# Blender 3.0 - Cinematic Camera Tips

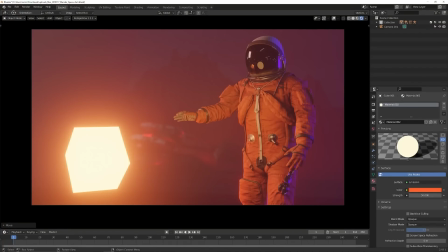0:00 Today we'll be deep diving into tips on improving your render compositions. This video is sponsored by Skillshare.
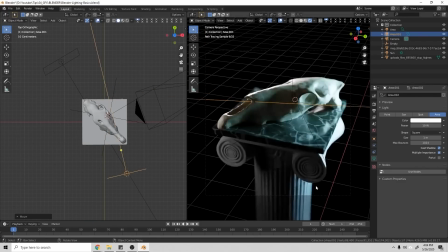0:09 I'm doing a series of videos to help beginners with issues that I see them commonly struggling with in their early renders.
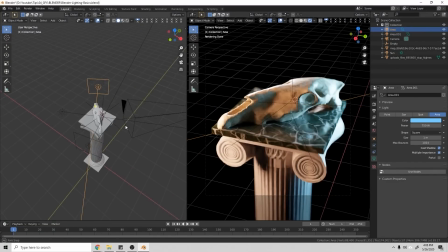0:15 I've already created one on lighting and today we're going to dive into composition. I also want to recommend the book Five C's of Cinematography.
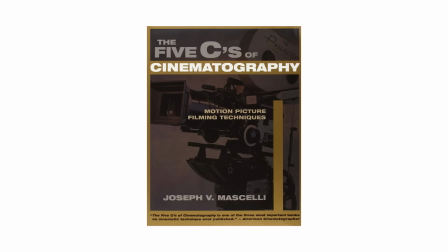0:22 The fundamentals in this book are the backbone of all cinematography and it's a must read. Now these are just base rules and sometimes rules are meant to be broken, but you need to understand the rules to know when you should break them.
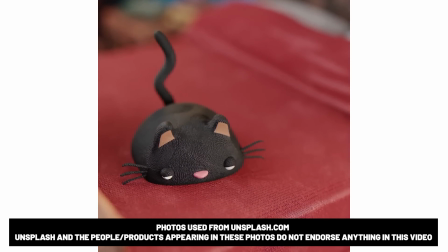0:34 So first up, let's talk about some basic shot types. It's important to understand every shot type and what they're best used for.
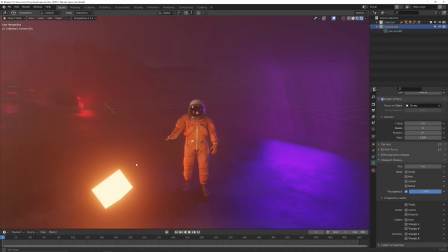0:40 I'm going to use this simple scene setup here so we can focus strictly on the fundamentals. The wide shot.
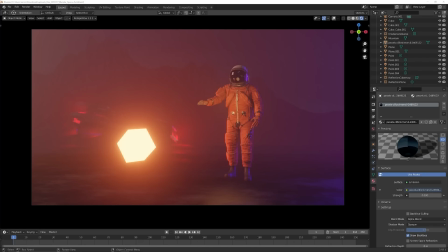0:45 This is a shot that is far away from your subject and is used to establish the environment, convey distance, or establish who is in the scene. Use this to help viewers gain a sense of space in your scene to give them context for your other close-ups. This is also great to show off character actions such as fights or dances.
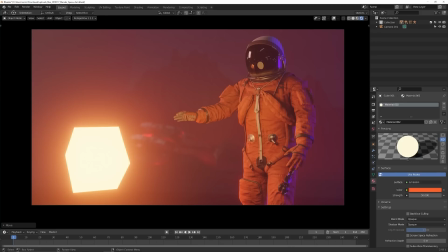1:00 The cowboy shot. This came about in westerns. It's a character-focused shot that goes from the mid-thigh up. It was popular in westerns because it allowed you to see the gun of their waist, but is useful for focusing on any character when you need to see actions below their waistline. It's also usually used as a heroic shot in a lot of films to display a hero's confidence.
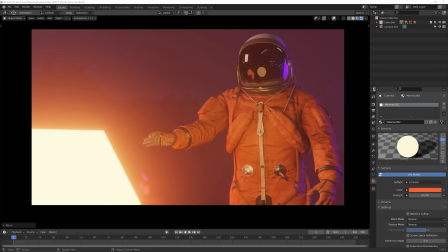1:18 Medium shots are a little bit tighter, usually from the waistline up on your character. This is great for showing a character's actions while focusing on one character, It also allows you to focus on the character and the environment at the same time if the environment plays a role in the displayed action.
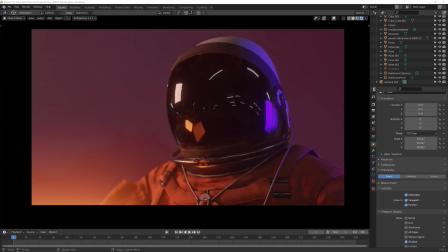1:31 Close-ups focus solely on the actor or subject, and it's intended to remove outside distractions, usually from the chest or shoulders up. This is commonly used in conversations and will reverse back and forth over the shoulder when two characters are communicating.
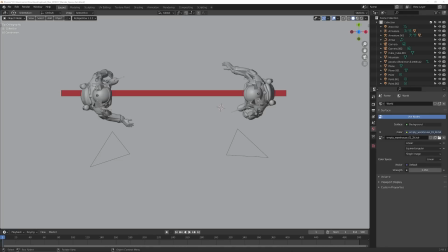1:44 It's important to stay on the same side of the actors when conversing.
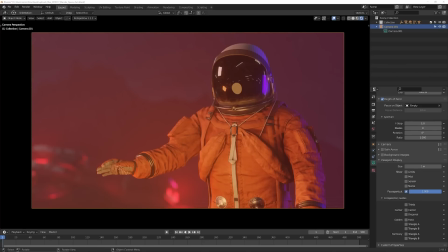1:47 Called the rule of 180, if you flip sides back and forth, it will confuse the audience by making it seem like the characters aren't looking at each other as their eyeline flips.
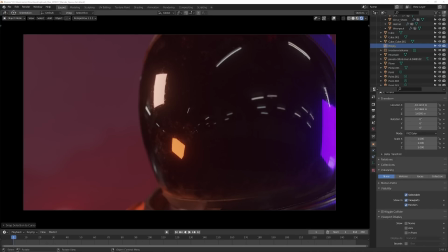1:56 We also have the extreme close-up. This is usually from the neck up and is primarily used to dial in on a character's emotional reaction, sometimes getting as close as just the eyes.
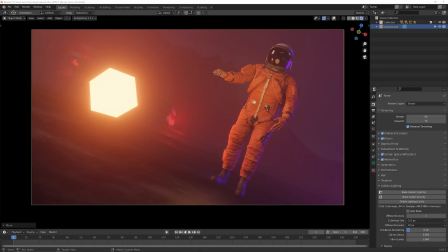2:04 It's not just distance, but angles that also play a large role in our shots. A canted angle is when the camera's horizon is off-angle by a number of degrees. This is usually used to convey something is wrong or surreal. You'll notice it used quite a bit in horror films to contribute to the unsettling vibes.
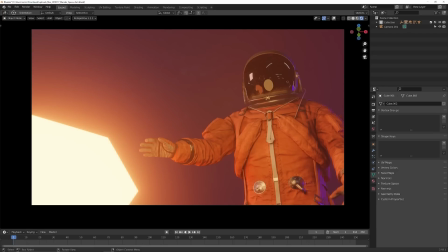2:19 We have low-angle shots, which of our subject convey a power of the subject focus. You'll see this a lot with villains, where they show them at a low angle to make them look more intimidating. High angle shots, as you might expect, have the opposite effect of low angle shots.
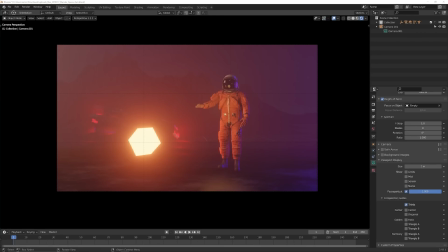2:32 These make your subject appear weak or overshadowed. So those are the shot types, but that doesn't really tell you how to improve your composition. So let's look up the most basic form of composition. We have the rule of thirds. It's based on the Fibonacci sequence, which is a repeating spiral seen in all aspects of nature and life, and is a universally appealing compositional trick.
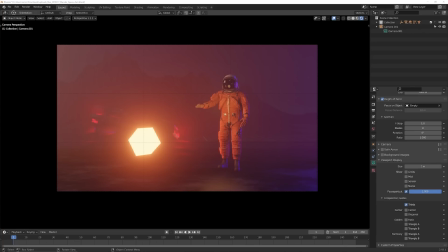2:50 Blender makes this easy by allowing you to display and overlay. There's a lot to rule thirds, but in short, you want the line of the focus of your scene up on these lines with the most important elements landing on the cross points.
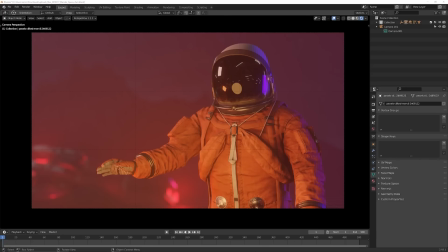3:02 For example, if we had a character talking, we might put them on the right side with their eyes landing on the point here.
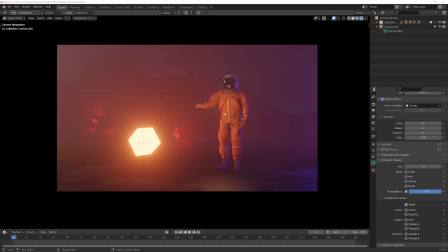3:07 The top and bottom horizontal lines are great guides for setting horizon line as well. Some filmmakers break this and center comp everything. This is popular in Wes Anderson movies, for example. There's also other composition guideline presets. Rule thirds is only one compositional guideline.
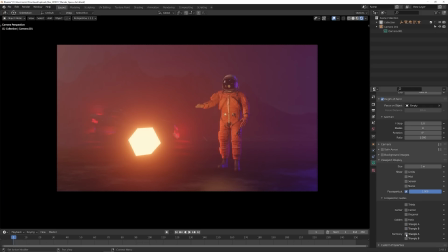3:22 There are plenty other less common ones and Blender has a bunch built in you can play with and really see how you can create a unique look for your scene.
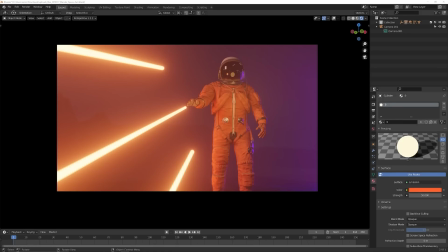3:30 It's important when lining up your composition to consider leading lines. Leading lines are lines in your composition that lead the eye to the subject of focus. Always consider where leading lines are in your composition. They are a strong tool for guiding your user's eyes to focus on what you want. In this example here we can see the lines are leading our eyes to the human character back here.
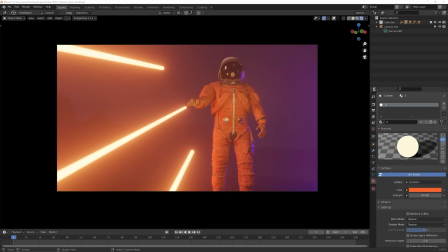3:49 Hallways, walls, stairwells, and roads are common leading lines used in movies to guide the user's eyes with the environment.
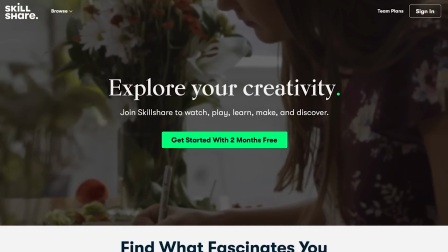3:56 A bit about our sponsor. Are you looking to level up your 3D skills? Then a great place to look is Skillshare. Skillshare is an online learning community with thousands of incredible classes for creators.
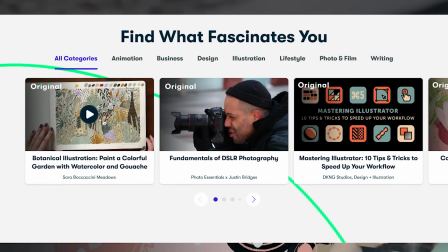4:05 Explore new skills, deepen existing passions, and get lost in creativity.